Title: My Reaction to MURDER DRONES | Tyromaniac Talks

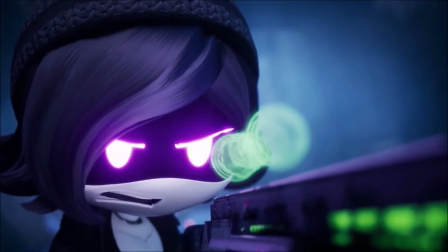[4:06]
It's a lot smoother and the energy is just so much higher than it is even in a show like Meta Runner,
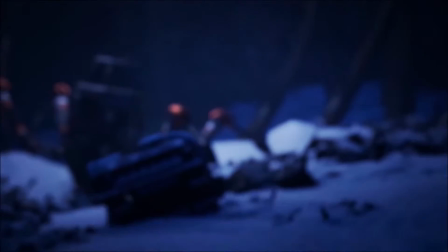[4:11]
which leads to some pretty sweet action scenes that, in my opinion, are one of the best parts of the show.
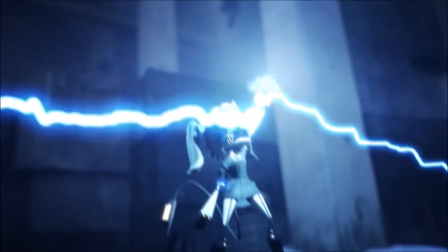[4:15]
Watching murder drones zoom through the air and rip things apart with enough firepower to support a small army really does something for me in a way that other shows just don't. Then there are the characters. They also exist.
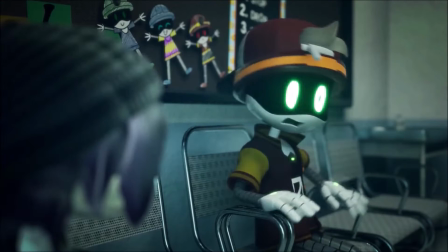[4:27]
I mean, yeah, most of them were pretty basic archetypes, but there are some things that make them slightly unique.
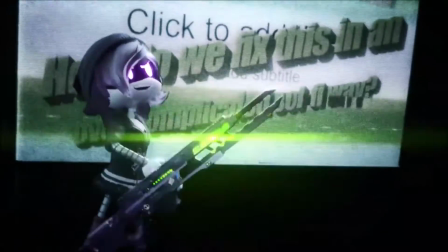[4:33]
There's Uzi, a worker drone equivalent of an angsty teen who would rather go on the offensive than stay cowering behind doors her whole life.
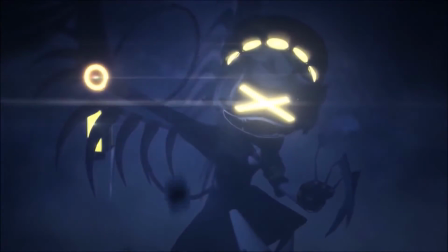[4:40]
There's also Serial Designation N, a murder drone who gets mistreated by a squad because he's not as good at killing.
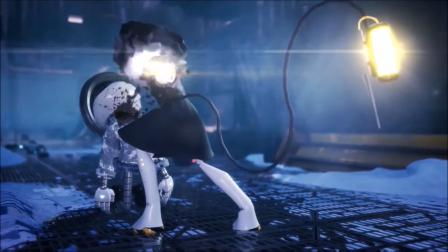[4:45]
But don't worry, he can still cut through half a dozen worker drones like butter.
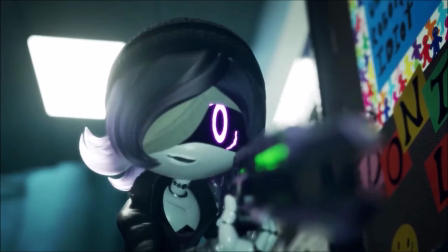[4:48]
Like I said, the characters aren't exactly the most in-depth or groundbreaking, but they're definitely fun to watch, and they make for a good rebellious pair to base the story around. Another quick thing, I like how laser-focused the plot is for the show so far.
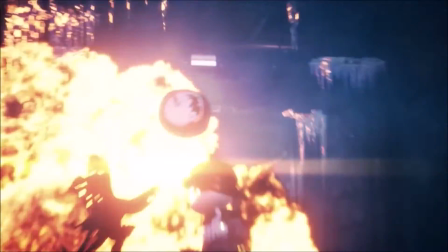[5:00]
They do not screw around with the story, so there's almost no filler, and every scene feels like it adds something to the development of either the plot or the characters.
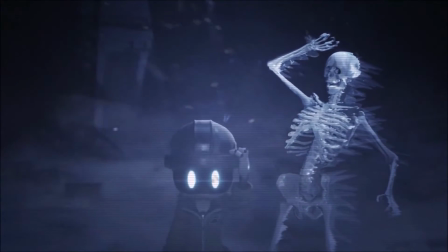[5:09]
There's one last thing about Murder Drones that I've yet to talk about, so fasten your seatbelts, ladies and gentlemen, because it's time to talk about atmosphere.
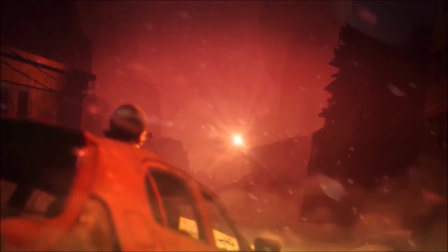[5:17]
The show really does a good job of showing that the exoplanet it takes place on is really not somewhere you want to be.
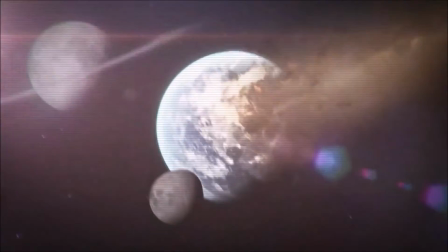[5:23]
I mean, the place was hit by 2 apocalypses, one against humans and one against worker drones, so it only makes sense, I guess.
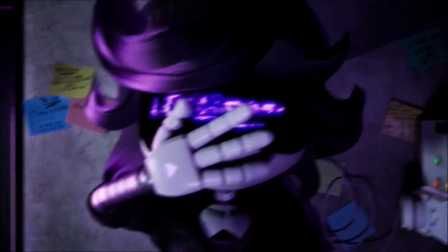[5:29]
Anyways, there are 2 things the show does that really help hammer this point home: the set design and the music.
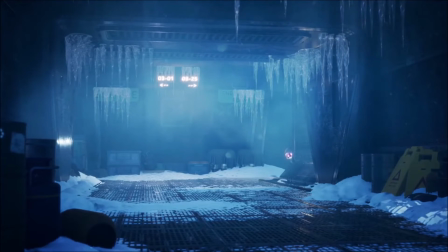[5:35]
Pretty much every scene, with only 1 or 2 exceptions, looks like it's ripped straight out of some sort of wasteland,
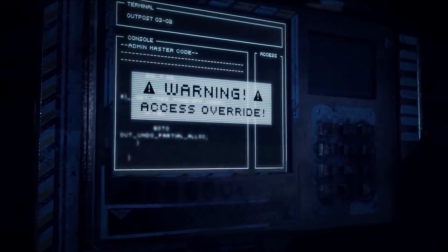[5:40]
with everything cast in low lighting and looking like it's been abandoned for decades, especially once we get outside.
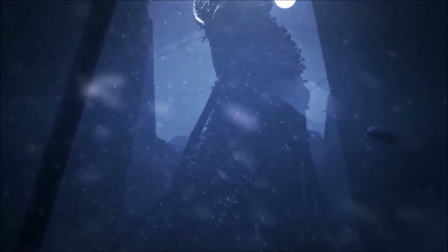[5:46]
Not only are there human skeletons and dead worker drones scattered all over, but there's also a skyscraper-sized tower of worker drone corpses smack dab in the middle of the city.
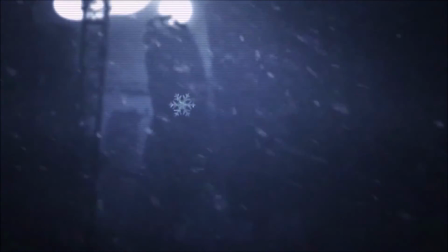[5:54]
Plus, it's constantly snowing, and something about snow just gives off end-of-the-world vibes.
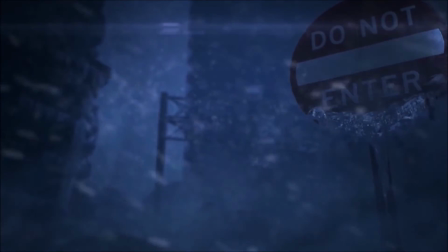[5:59]
I don't know. Anyways, the music also helps the atmosphere of the show with the way it switches from slowed down and creepy to fast-paced and suspenseful depending on what the scene needs.
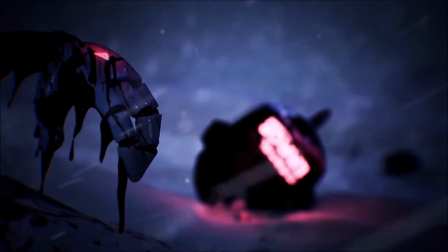[6:08]
All in all, the show definitely runs with its darker aesthetic.
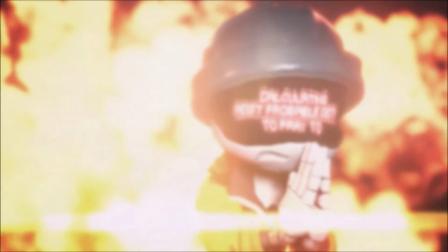[6:13]
But anyways, yeah, I just felt like talking about Murder Drones a little bit since I really enjoyed the pilot episode and can't wait to see more.
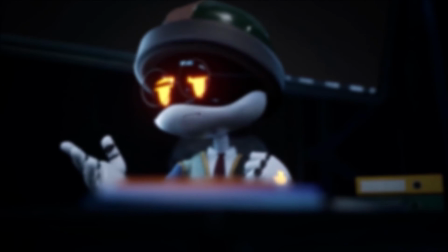[6:19]
Some parts were really good, some just kinda good, but there wasn't really anything that I would say is bad.
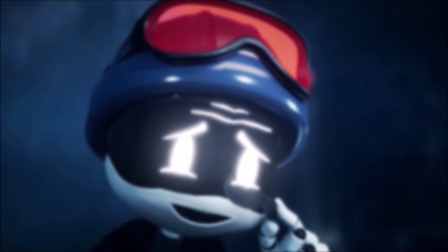[6:25]
All that I can really say is that I hope they continue to improve as they go along, and I cannot wait to see more of these robots murdering each other.